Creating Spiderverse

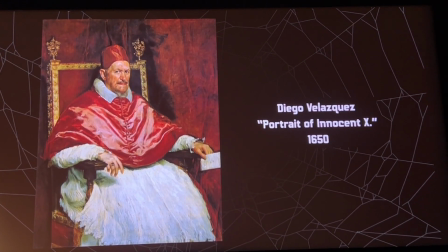[24:38]
So for example, Diego Velázquez, you might be surprised to know here that this painting the colors in this painting are derived
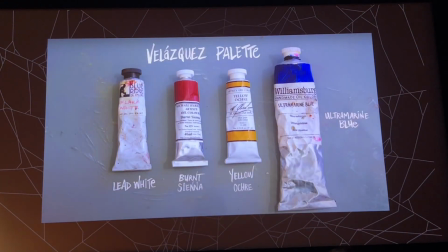[24:48]
from 4 primaries, from these 4 colors, right?
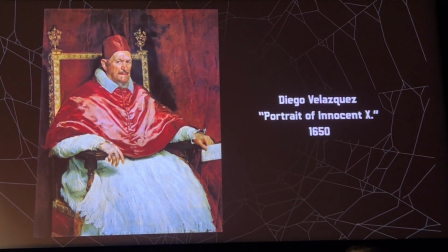[24:51]
But looking at that, you might not know it, but your brain is automatically just accepting that and filling in the any kind of like gaps of information that might exist in that.
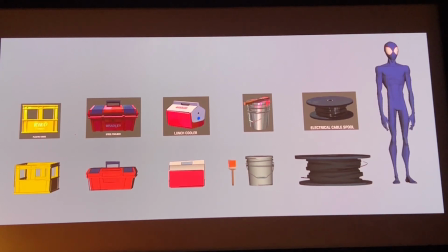[25:00]
So how does this apply to Spiderverse? Well, this idea of simplifying really started right from modeling, right?
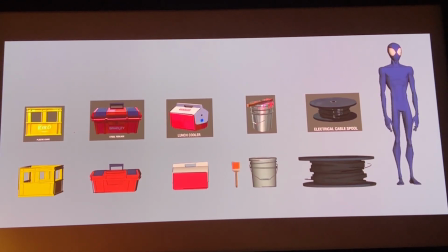[25:08]
We simplify our geometry way more than any other CG film might, right?
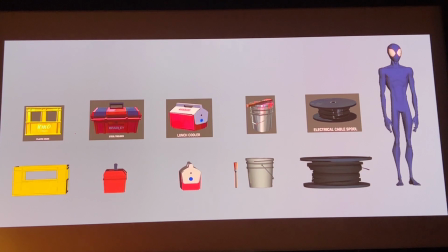[25:13]
This gives you an example of how simple our geometry was.
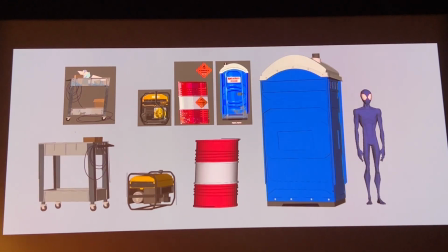[25:17]
On a regular CG animated film, which I've also been involved in many, the objects in the environment would have much more detail than this,
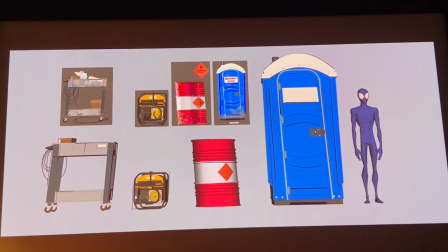[25:26]
but on Spiderverse, we really simplified our geometry, but simplification really happened most in comp.
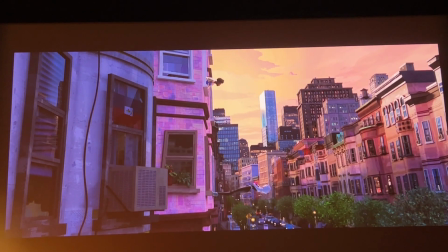[25:32]
So for example, this is what a lighting pass might look like, and this is what the end result would be.
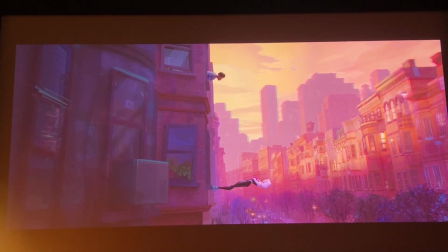[25:39]
So see how simplified and graphic that is. And some more examples.
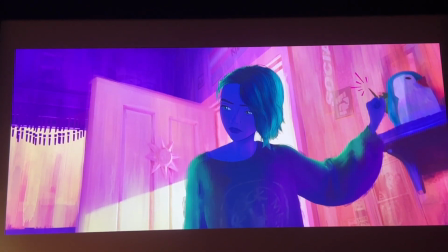[25:45]
So here, all the lighting decisions and color balancing is really made to enhance clarity and simplify the image.
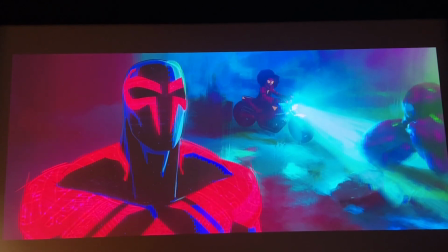[25:55]
This is another example. So you can see how extreme we've gone in blasting away all that unnecessary detail.
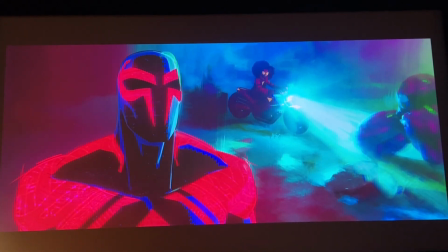[26:04]
And it's amazing how much you don't miss it, because your brain is just filling in all that missing information automatically.
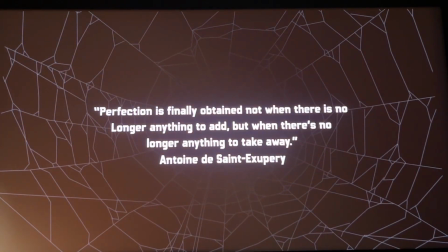[26:12]
It actually comes back to this a really interesting quote that I discovered the other day, where perfection is
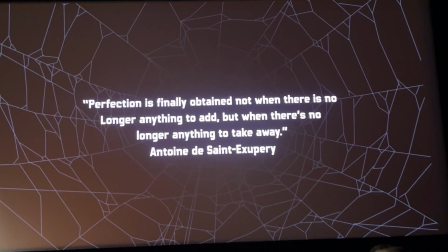[26:20]
finally obtained not when there is no longer anything to add, but when there's no longer anything to take away, which I think is a really great way to sum up that idea.
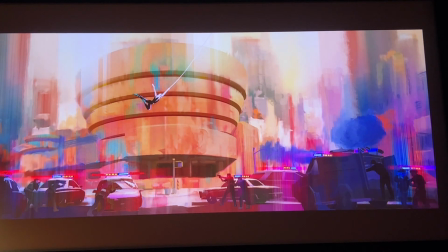[26:32]
And the really important part to say about this process is that it's not random.
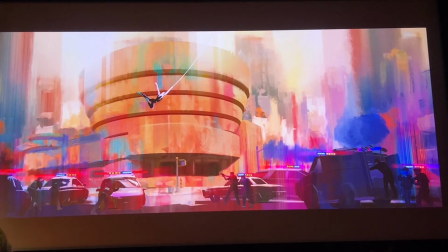[26:37]
It's very, very artistically decided upon by the art director and the production designer.
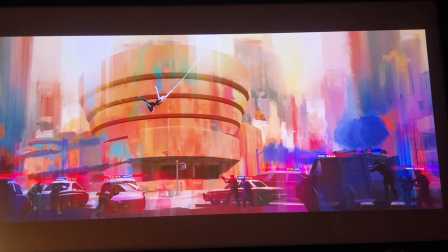[26:44]
So this is an example of a concept art that was created for us. They're being very selective about where to draw your eye, where to drop out detail, where to increase contrast.
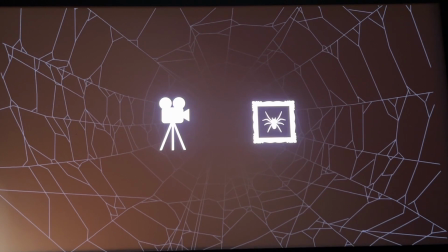[26:57]
Okay, let's play a little game here. All right, this is a little game. This is a little thought experiment, and we're going to compare film with still art. Okay, because remember, they're the things we're trying to match. We're trying to match essentially 3D animated film to still art.
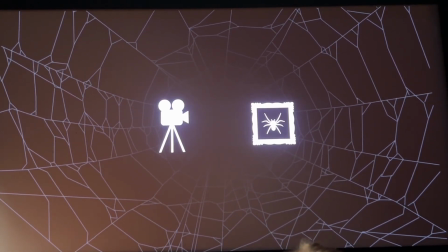[27:13]
And I'm gonna make some pretty broad generalizations here, so stay with me.
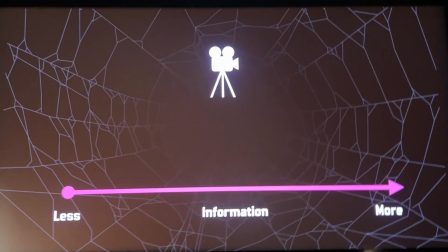[27:18]
But let's say that we have film, right? And we have this line that represents less information on the left-hand side, more information on the right.
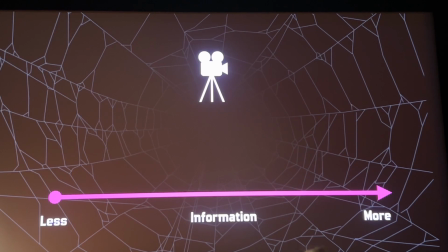[27:24]
Where would you say film belongs on this line? And I'll give you a second to think about it.
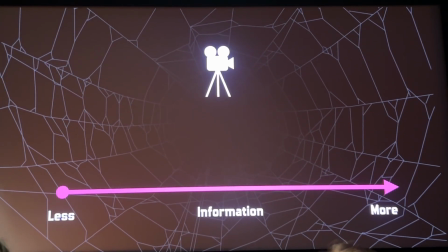[27:32]
More, definitely, right?
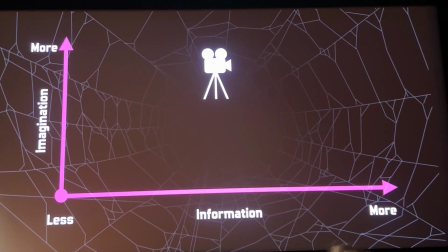[27:34]
And on this side, we're going to say less at the bottom and more imagination on the top.
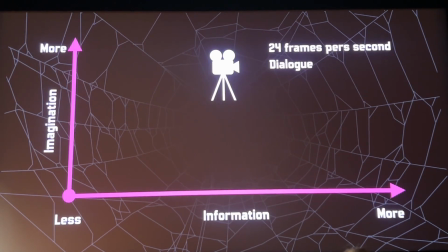[27:41]
I would place film on the right because film has 24 frames per second. It has dialogue, it has sound, it has music. So I would place it here, right?
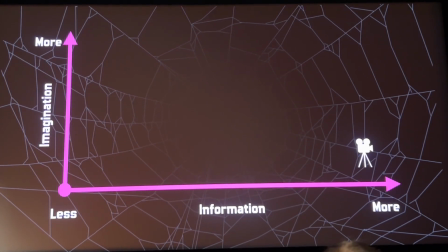[27:54]
And let's compare it to still art. Where would you place still art?
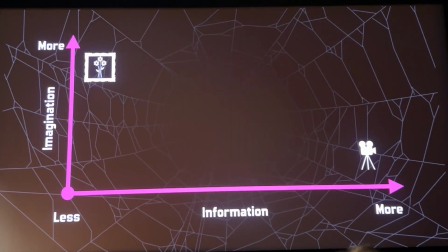[27:57]
I would place it on the exact opposite end, because still art has much less information, and that lack of information really engages your imagination. You see, still art is a snapshot in time.
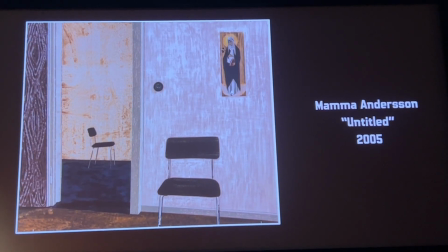[28:11]
There's no music, there's no sound, there's no dialogue. That stillness is pulling you in.
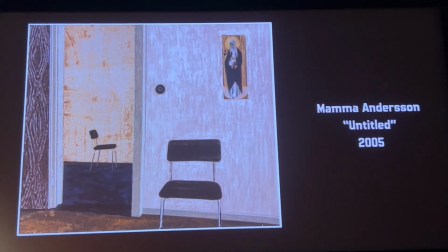[28:16]
You're trying to figure out what happened the moment before, what's going to happen in the next moment. And this is one of my favorite artists at the moment. But this also applies to photography as well.
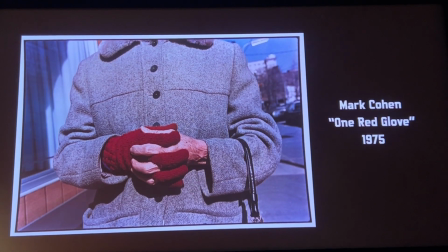[28:27]
As Mark Cohen, a really good photographer. Our brain is trying to make sense of what's going on in this picture.
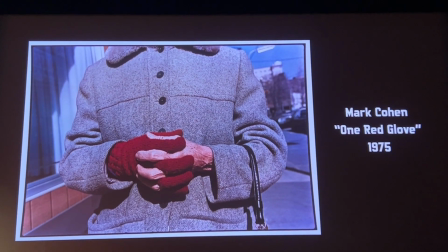[28:34]
We're more engaged. We end up using our imagination to try and make sense of the still image.
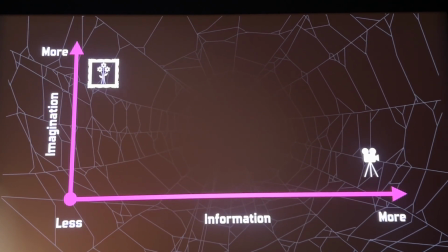[28:40]
So going back to our chart, I would say that if that camera icon down the bottom represents live action
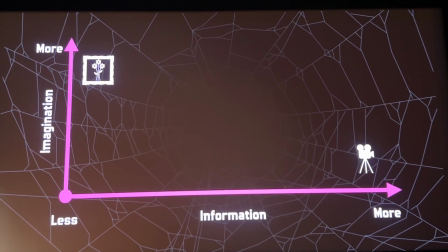[28:49]
film, right? Where would you say traditional CG animation belongs on this chart?
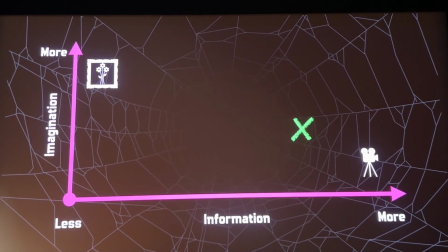[28:54]
I would put it about here, because CG animation does definitely pull back on detail and therefore increases our imagination.
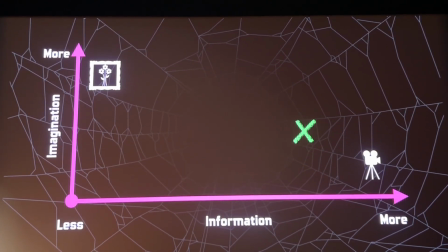[29:01]
But based on everything that you've seen so far on Spiderverse, just visually, what we do is we pull back way less information, and therefore we engage your imagination even more.
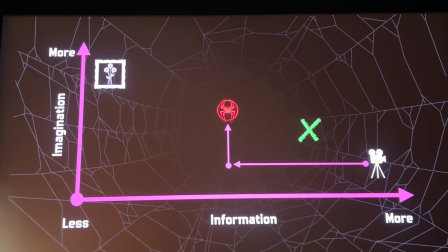[29:13]
So I think that's part of the reason why we've gotten the response from the audience that we have about our films feeling more imaginative. But Spiderverse, so far we've been talking about pulling back information visually, right?
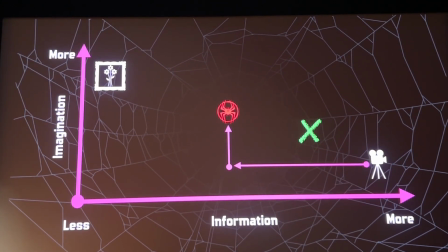[29:27]
But Spiderverse doesn't just pull back information visually, it also pulls back information in time.
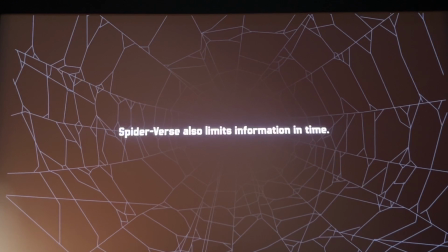[29:33]
And what do I mean by that? And I swear this is the last kind of like crazy concept before we move on, but the way that it pulls back information in time is, let's say films play back at 24 frames per second,
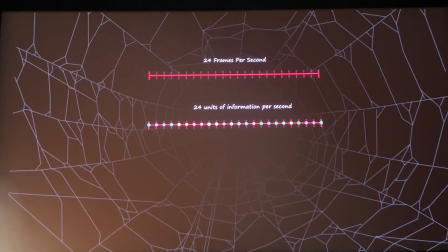[29:45]
right? So you can think of this as 24 unique units of information per second.
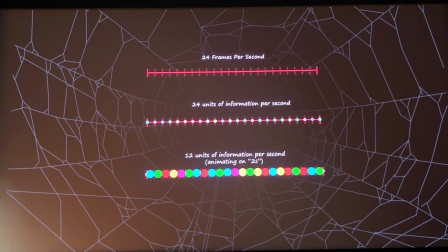[29:50]
So what Spiderverse does is, because it's often animated on 2s or 3s or 4s, we're holding frames.
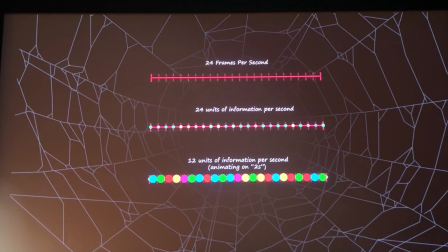[29:58]
So in the end, we actually stream less frames to your eyes, and your brain is interpolating those frames automatically. So therefore, that's one way we're kind of like, we're introducing information loss on a technical level,
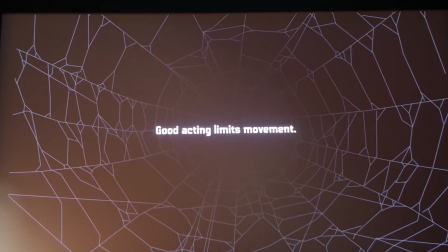[30:12]
but we're also introducing information loss on the way that the film is animated, because good acting limits movement, right? There's a whole history of this in performance. Limiting performance is a deliberate strategy in acting.
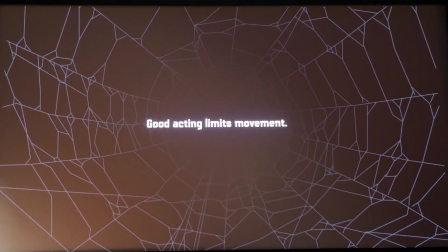[30:29]
By reducing movements, we draw attention to other aspects of the performance, such as facial expression, vocal delivery, or dialogue.
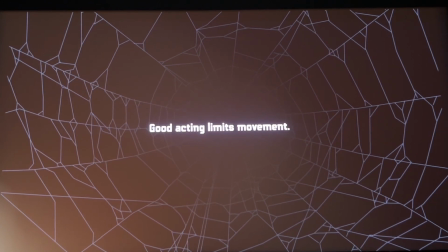[30:38]
By staying relatively still, an actor can make these other elements more prominent.
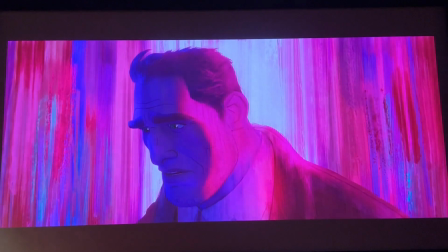[30:43]
And I'll show you some examples in the film. So this is a really good one, right?
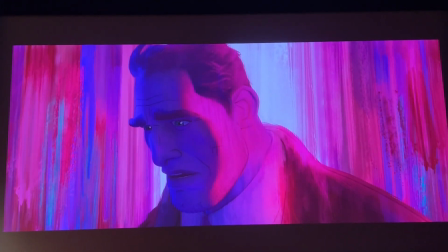[30:47]
Where Gwen has just told her dad some really important information, and he's processing that information.
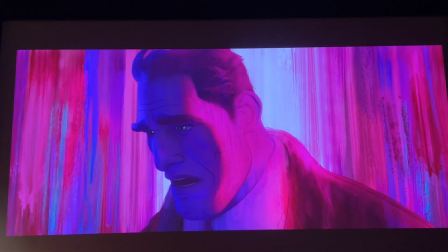[30:53]
So he's having this whole internal kind of like dialogue to try and figure out how does he feel about it. And the animators have been deliberately ambiguous about trying to kind of like tell us how is he feeling about that. And that deliberate ambiguity
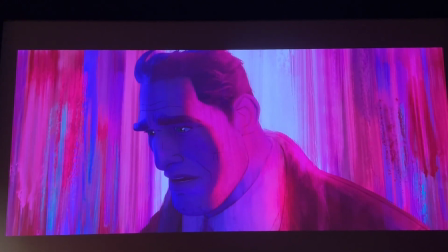[31:12]
creates clues for the audience that imply what the character might be thinking or feeling.
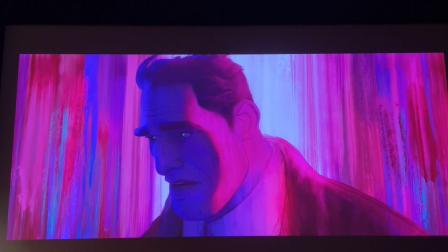[31:18]
And that really draws us in, right? Because we're trying to figure out, what is he thinking? What is he feeling?
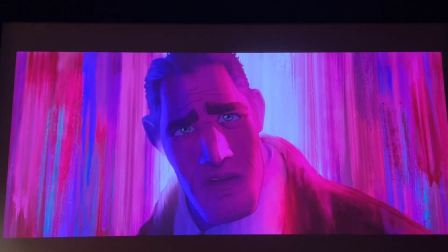[31:23]
How is he going to respond to this really big information?
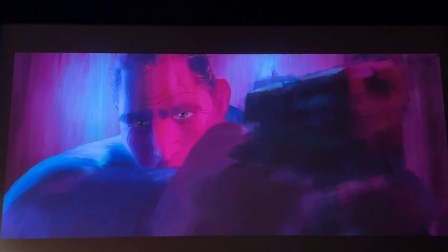[31:26]
And this is another example in the film where we're maintaining tension by keeping the character relatively still.
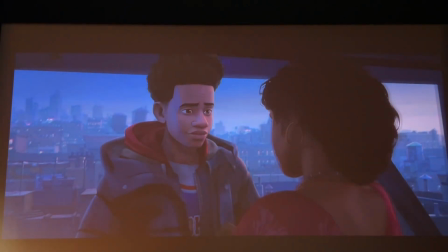[31:36]
And in this scene, which is really beautiful,
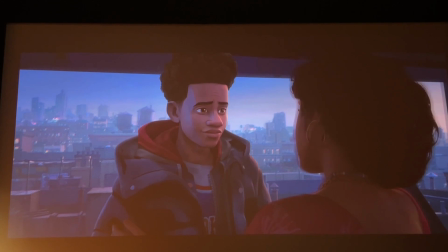[31:41]
Miles's mom is kind of getting Miles ready for the world, getting him ready to send him off. And his only movement comes from his mom kind of like correcting him.
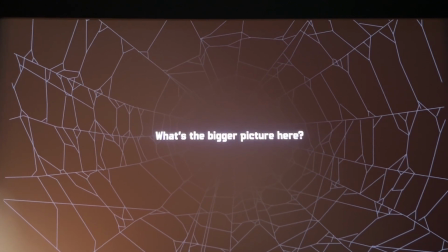[31:52]
So finally, what's the big picture we can take away from all of this? What's the final kind of like analysis? And I would probably sum it up as this, that the audience is the co-creator of meaning in the artistic experience, right? And the reason for that is because when we're looking at something, we're bringing in our own personal biases,
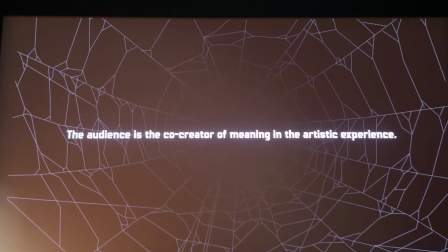[32:11]
our own personal points of view based on our own history. We're constantly trying to predict, and we're shaping what we're seeing with our own minds, right? And I would actually go one step further and say that we are the co-creators of meaning for any experience.
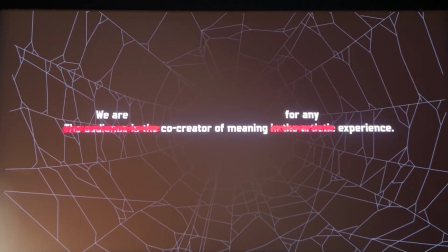[32:29]
But I think that's probably a different talk.
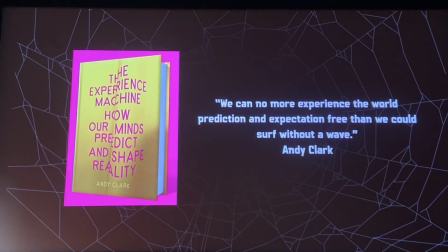[32:32]
But if you're interested in reading about that, I recommend this book, which actually gave me a lot of ideas for this topic.